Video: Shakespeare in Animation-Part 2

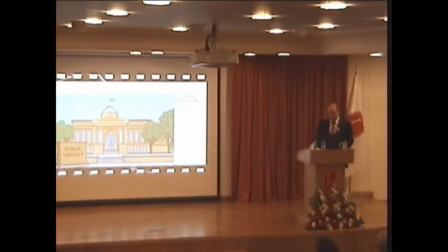8:21 Although the Cliff's notes Shakespeare seems to be similar to the Spartanus version,
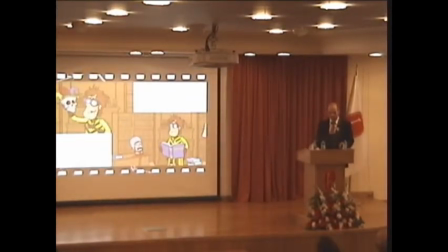8:26 Cliff, a superhero-like character, introduces and narrates his notes, which are really animated. Each episode begins with Cliff, who relates a catchphrase of the play, and a character or at least a part of the character who is in the library, gives the major theme or a brief overview.
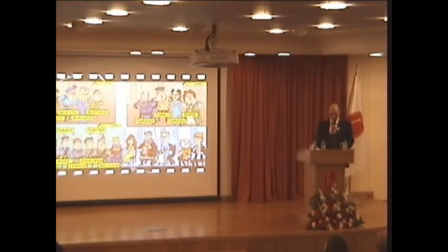8:50 Layouts of designs of characters are used interchangeably in different plays, which are not only for economic reasons, but also to emphasize the theatrical aspect of mimetic representation.
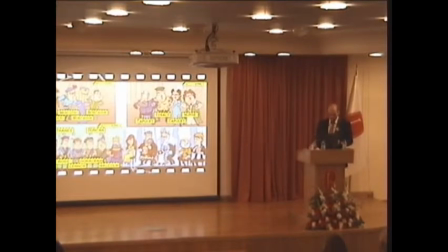9:01 They are played by players, almost. Yet, contrary to Sparks' notes, more information on Shakespeare's sources, themes, and messages are given, like an annotated text and comedy and colloquialism are used without simplifying the text to make the notes more memorable.
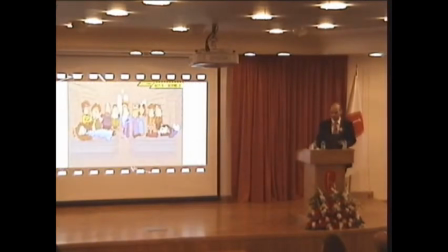9:20 As for themes, they loved each other so much. That's one of the themes of the play, dear. Tragic ending, right? I guess that's why they call it a tragedy. But what exactly caused their deaths? Was it Romeo's impulsiveness?
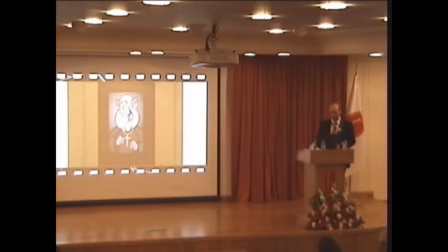9:35 Juliet's rebellion against her parents, Friar Lawrence's meddling, the family feud, or was it written in the stars? Hmm? Now some scholars think that this is the most important question of the play. Was it fate or free will? What do you think? I think I'm gonna switch to online dating.
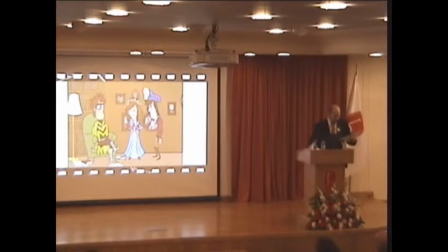9:54 For instance, as for Hamlet's procrastination, there are several scenes I have cut together.
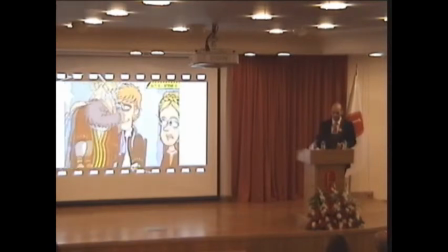10:01 There! The trap is sprung and Hamlet, now convinced of Claudius's guilt,
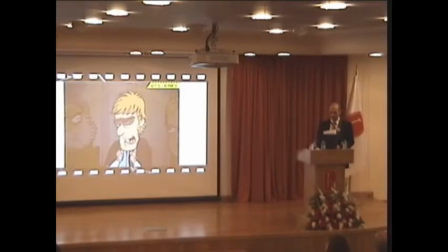10:05 can be confident in his mission to avenge his father's death oh heart lose not thy nature avenge me
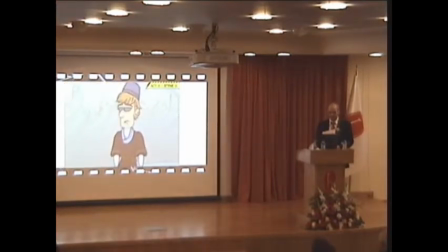10:13 i'm getting to it okay on the way to england hamlet sees fortinbras leading his army to avenge his father's death by taking back land in poland and his own resolve grows strong i must act if norwegians can do it i can do it and i will avenge my father at last where he's
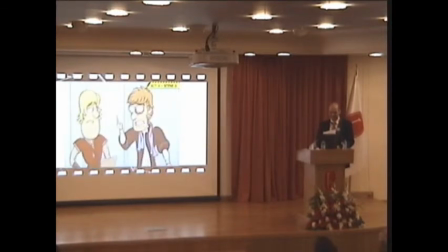10:30 now determined to take action i have much news to share now it looks like hamlet's finally mustered the resolve to avenge his father now incestuous murderous damn day drink off this potion it's not union
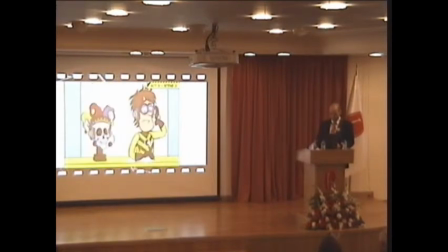10:45 here follow my mother and finally one on equivocality i was born in a cesarean section Ah, man, darn it! Technically not of a woman.
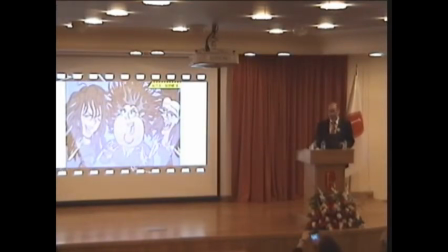11:04 Hence, edifying animations that live up to their name can be used to teach while giving delight.
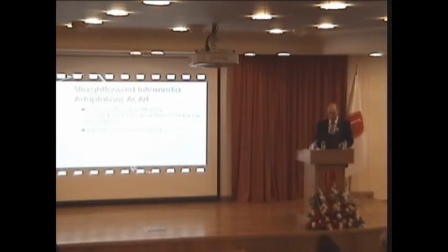11:11 Although adaptations as art are valued over other animations, the problem of brevity and fidelity can also be observed in these, such as in Barry Purvis' Next, the infinite variety show, which shows all of Shakespearean plays in just five minutes.
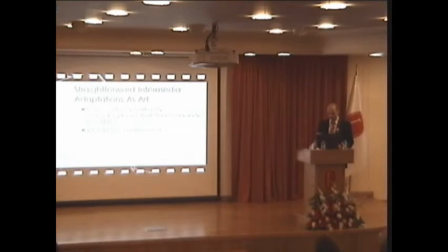11:25 Yet, through several techniques, major themes are dealt in these adaptations in a short time and in a very artistic manner. Another example is the highly acclaimed series, The Animated Tales,
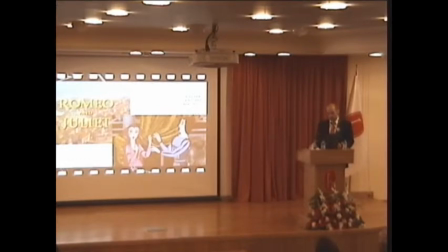11:37 a joint project between BBC Wales and Russian animators, where each episode lasts for 30 minutes. For instance, Romeo and Juliet uses cell animation marked for bright colors, contrasting the sense of doom,
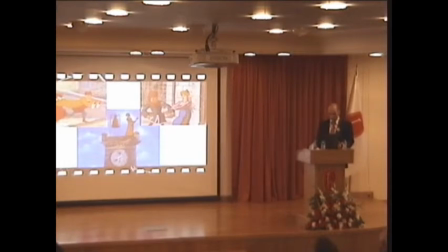11:52 which is constantly reminded through the mechanical clock on the clock tower, where the cleric matches the fatal intervention of Friar Lawrence.
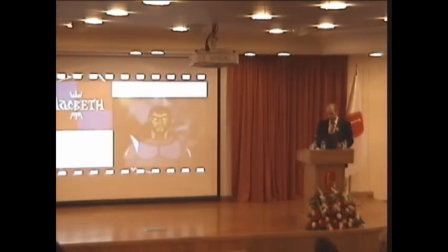12:00 Similarly, Macbeth uses cell animation, but it is marked by fluidity in transformation that emphasizes equivocality.
Speak, if you can. What are you? All hail, Macbeth!
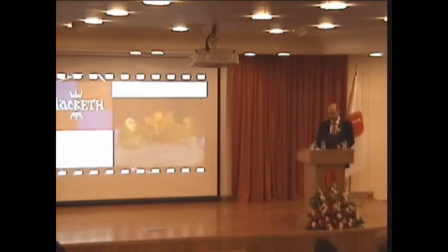12:19 Hail to thee, Zeyn of Glob! All hail, Macbeth! Hail to thee, Zeyn of Korda! All hail, Macbeth!
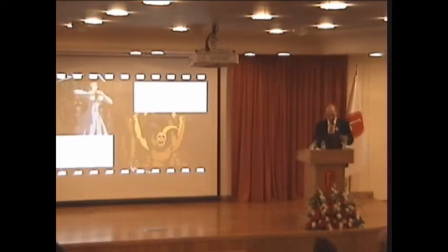12:34 And this kind of fluidity also shows the disintegrating force of ambition, whose fatal consequences are reminded by a skullhead fool that functions like the idiot referred in Macbeth's Soluluki.
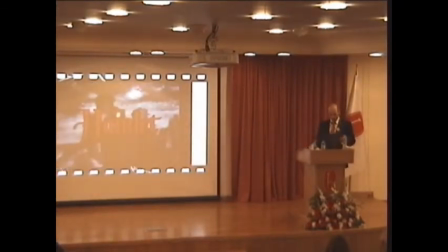12:48 Hamlet, in this sense, is overshadowed by the darkness created through the oil on glass technique. Here, some characters, in order to create some kind of a tradition between other forms of adaptations,
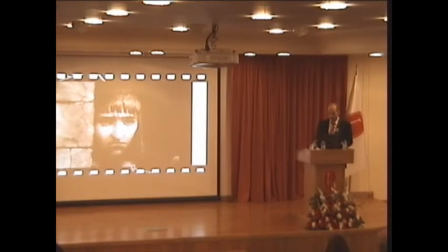13:01 look similar to their former counterparts in movies, where Hamlet looks like Olivier's Hamlet with the haircut of his Richard III, unfortunately. Ophelia stands out from the rest of the characters with her white clothing,
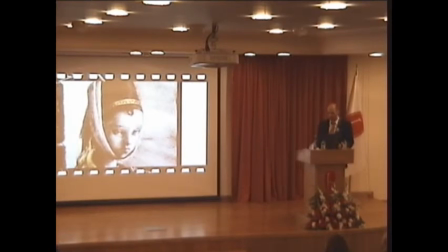13:16 which reflects her innocence and passive obedience to the victims of the dark male world that surrounds her, from which she liberates in a very artistic manner.
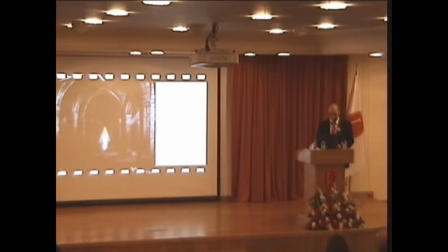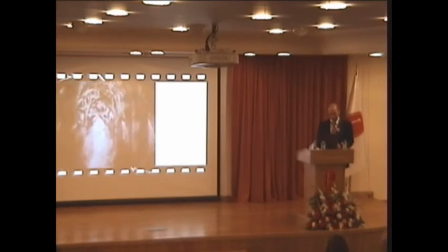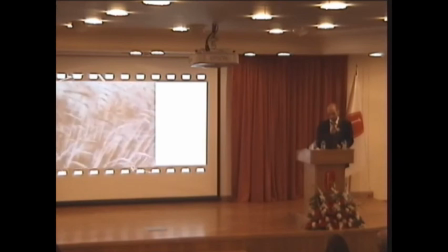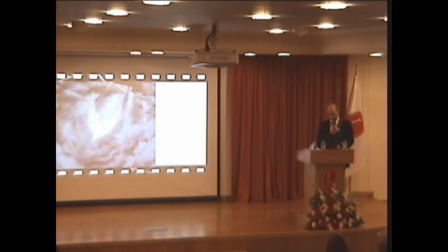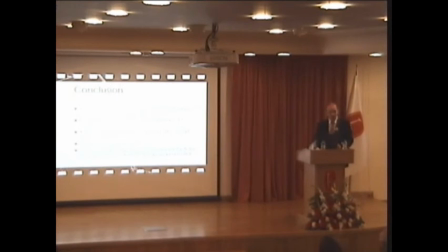14:18 In conclusion, animations about Shakespeare are among the upstart crowds of our generation. They imitate, they are beautified with Shakespeare's feathers, and creatively recycle the material they have found which contribute to the pre-eminence of Shakespeare in the consciousness of people.
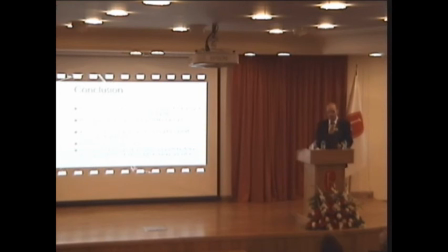14:35 Academic scorn and prescriptive handling should be avoided to describe the effects of animation on the reception of Shakespeare, whereby new media usages of animation along with fan fiction will be placed onto a solid tradition of Shakespeare animation, making the former more meaningful for depicting reader response in the form of animations.
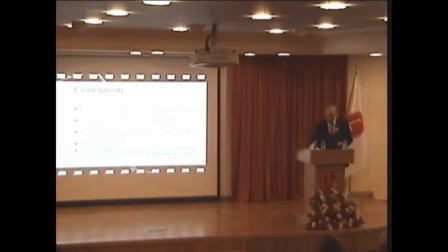14:54 Thank you very much for your patience.